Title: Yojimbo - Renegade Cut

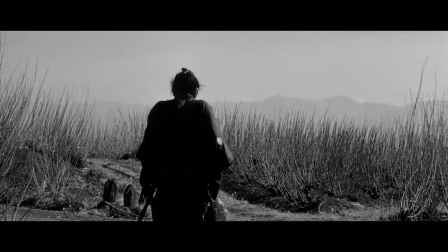Yojimbo is a 1961 film directed by Akira Kurosawa.
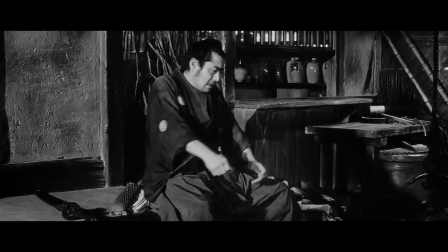It's the story of an unnamed ronin, or masterless samurai, who comes to a town by chance and gets mixed up in a gang war.
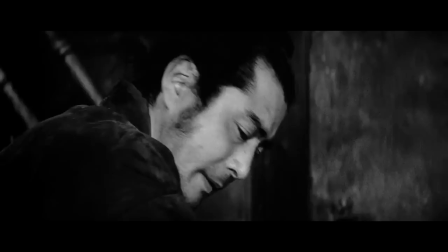The small town is divided into two factions.
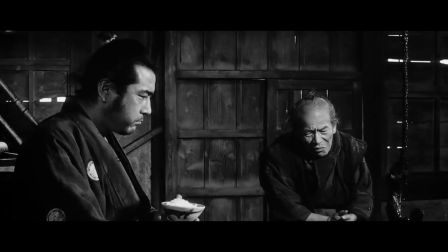The ronin tells a man that the town would be better off with both gangs dead and decides to stay and earn a little money playing both sides.
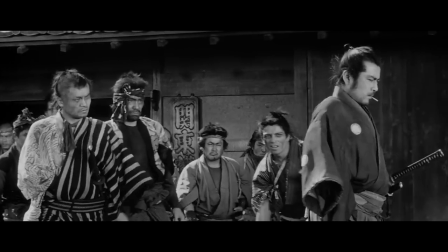When the ronin is asked his name, he looks out the window at a mulberry field and says Kuobataki Sanjuro.
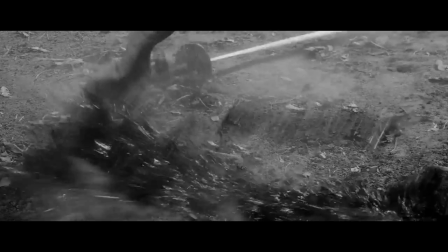Sanjuro. This translates as 30-Year Mulberry Field. In other words, he is giving an alias.
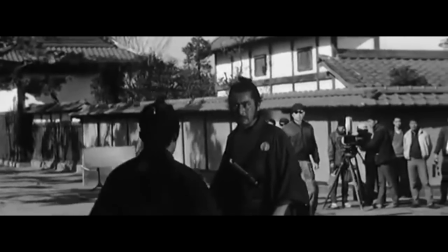In the sequel, the Ronin uses a different surname but keeps his given name, Sanjuro, suggesting that only his family name is the pseudonym.
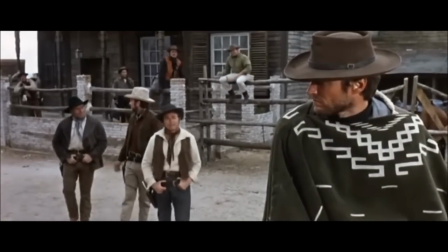This spawned another series of films starring another drifter, most commonly called The Man With No Name.
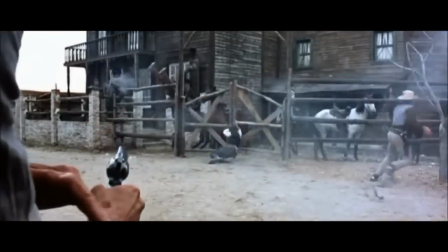A Fistful of Dollars, created by Sergio Leone, is a story of a stranger who stumbles onto a town with two families vying to control the population.
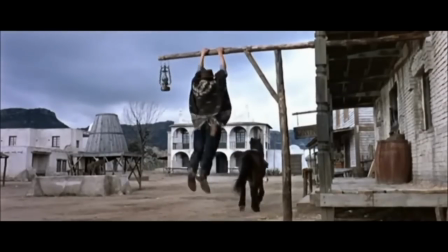Leone was unable to gain the rights to create this remake, but as I explained in a previous episode about Nosferatu,
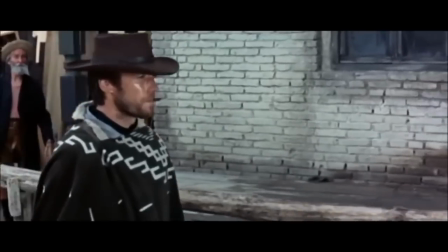sometimes directors just don't care and roll the dice to see if they can get away with it. A Fistful of Dollars was held up in court with its release delayed for years.
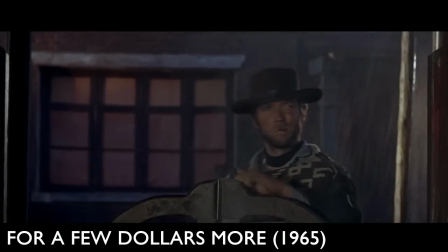After a settlement, it finally hit the screens. That led to two sequels, For a Few Dollars More and The Good, the Bad, and the Ugly.
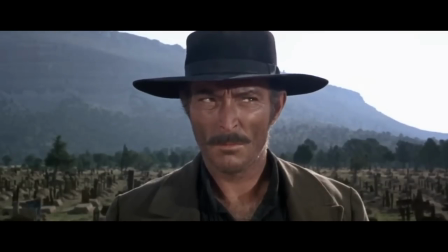Arguably Eastwood's most famous role, outside of Dirty Harry, would have never existed without Yojimbo.
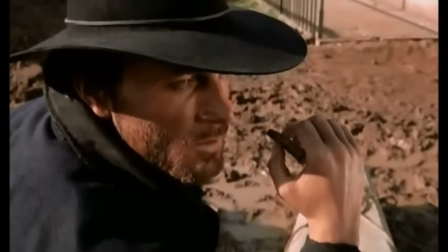But that's not all. Django, another western adaptation of Yojimbo, was released shortly thereafter.
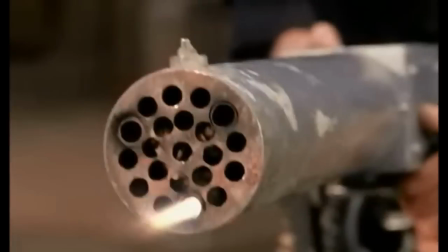Django has become a kind of stock cowboy character, like Milos Gloriosus from Greek theater.
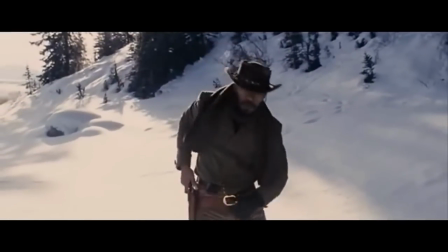He has appeared in dozens of films, many unofficial. the difference between a canonical Django appearance and a ripoff has blurred greatly.
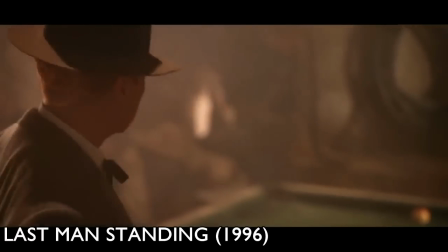Yojimbo has been told and retold numerous times.
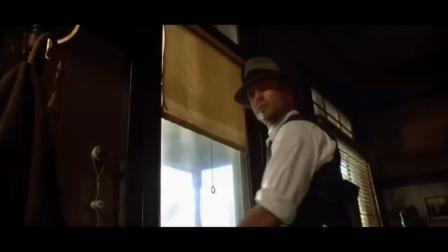There is a terrible adaptation called Last Man Standing starring Bruce Willis and the fantasy action film The Warrior and the Sorceress.
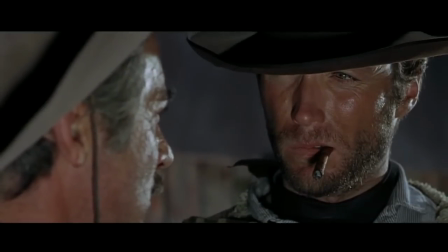The fact that Sanjuro has been adapted into a man with no name and a man who can be inserted
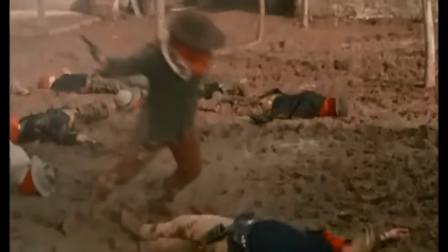into any story is either a testament to the character's flexibility or his lack of depth.
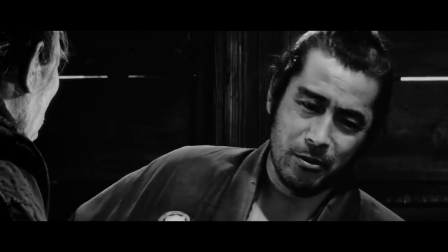But Yojimbo is certainly not a shallow film, as I will try to explain.
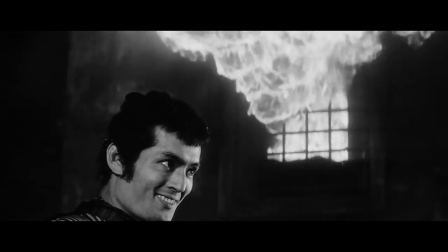The visuals in Yojimbo, in absolutely no surprise for a Kurosawa film, are striking.
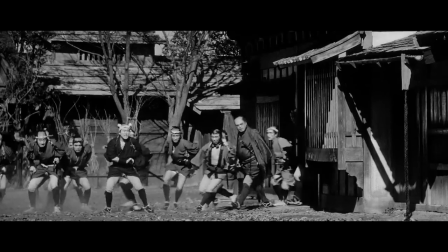Once again, Kurosawa uses movement as his primary tool. Like this scene, with a crowd, and this one later on.
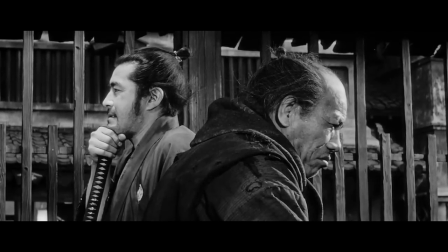This double profile shot draws the eye. In this scene, Sanjuro and the old man show themselves to be opposites.
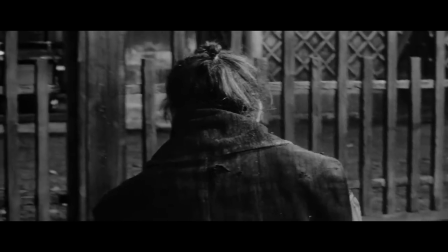The old man is emotional and worried, whereas Sanjuro is calmly pondering what to do next.
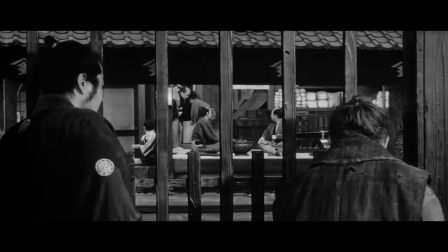This switches to this layered shot, with elements in the background, mid-ground, and foreground.
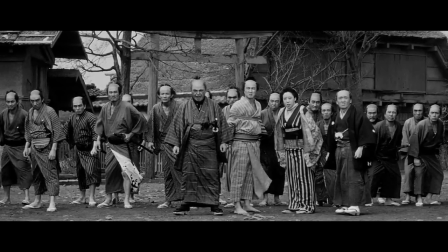Borrowing from the western genre, Kurosawa uses wide-angle shots for the showdown scenes, making one think of Old West gunslingers about to face off.
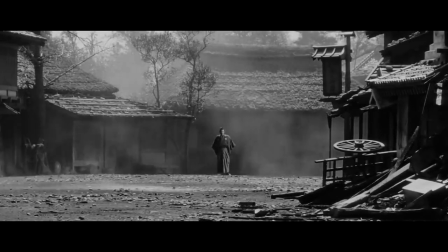This shot is actually in pan focus, meaning that even though Sanjuro is far away, he is still in the camera's focus and still plainly seen.
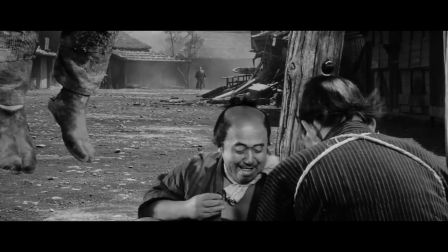This is another great shot, giving us objects in left, center, and right fields, all in focus.
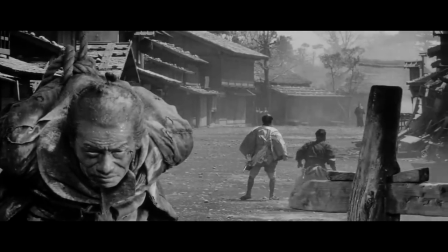This shot, immediately afterwards, uses deep space and selective focus.
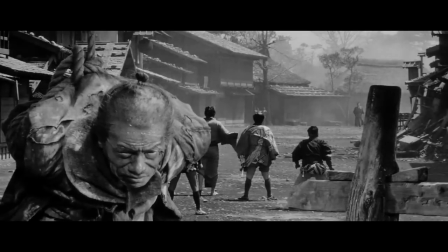Deep space is staging over multiple planes.
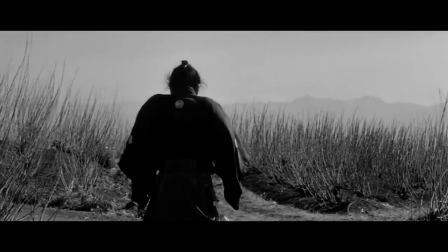To always know when the audience is seeing Sanjuro, the actor does this shoulder shake over and over during the course of the film.
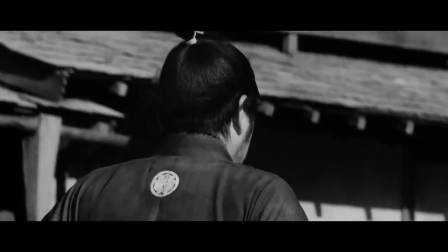Kurosawa often had his actors repeat a particular motion.
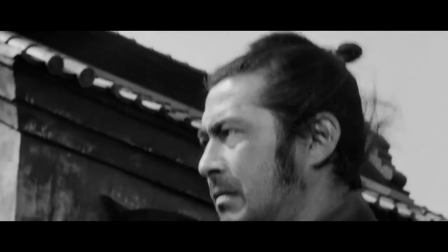Kurosawa's love for westerns notwithstanding, he had little interest in purely white hats versus black hats depictions in his films.
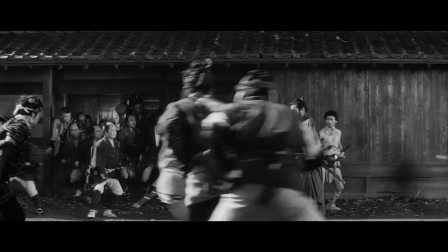He wanted to portray heroic characters, but not characters that were servants of the government or a system of control.
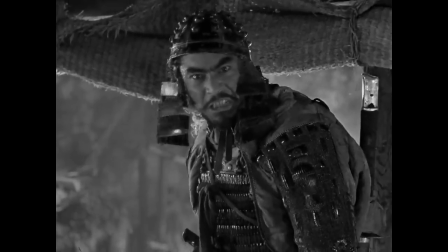Seven Samurai famously had Kikuchio call the honor of all samurai into question, defying expectations of this samurai film.
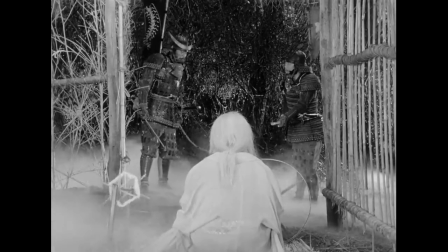His use of Shakespearean standards, complex characters with confused emotions and internal conflict, decorate his filmography.
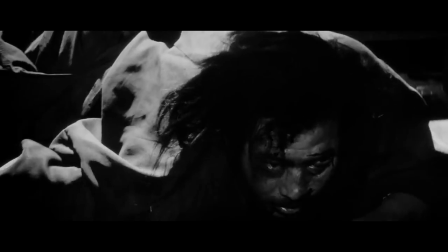That doesn't always mean that his films or his characters were morally ambiguous.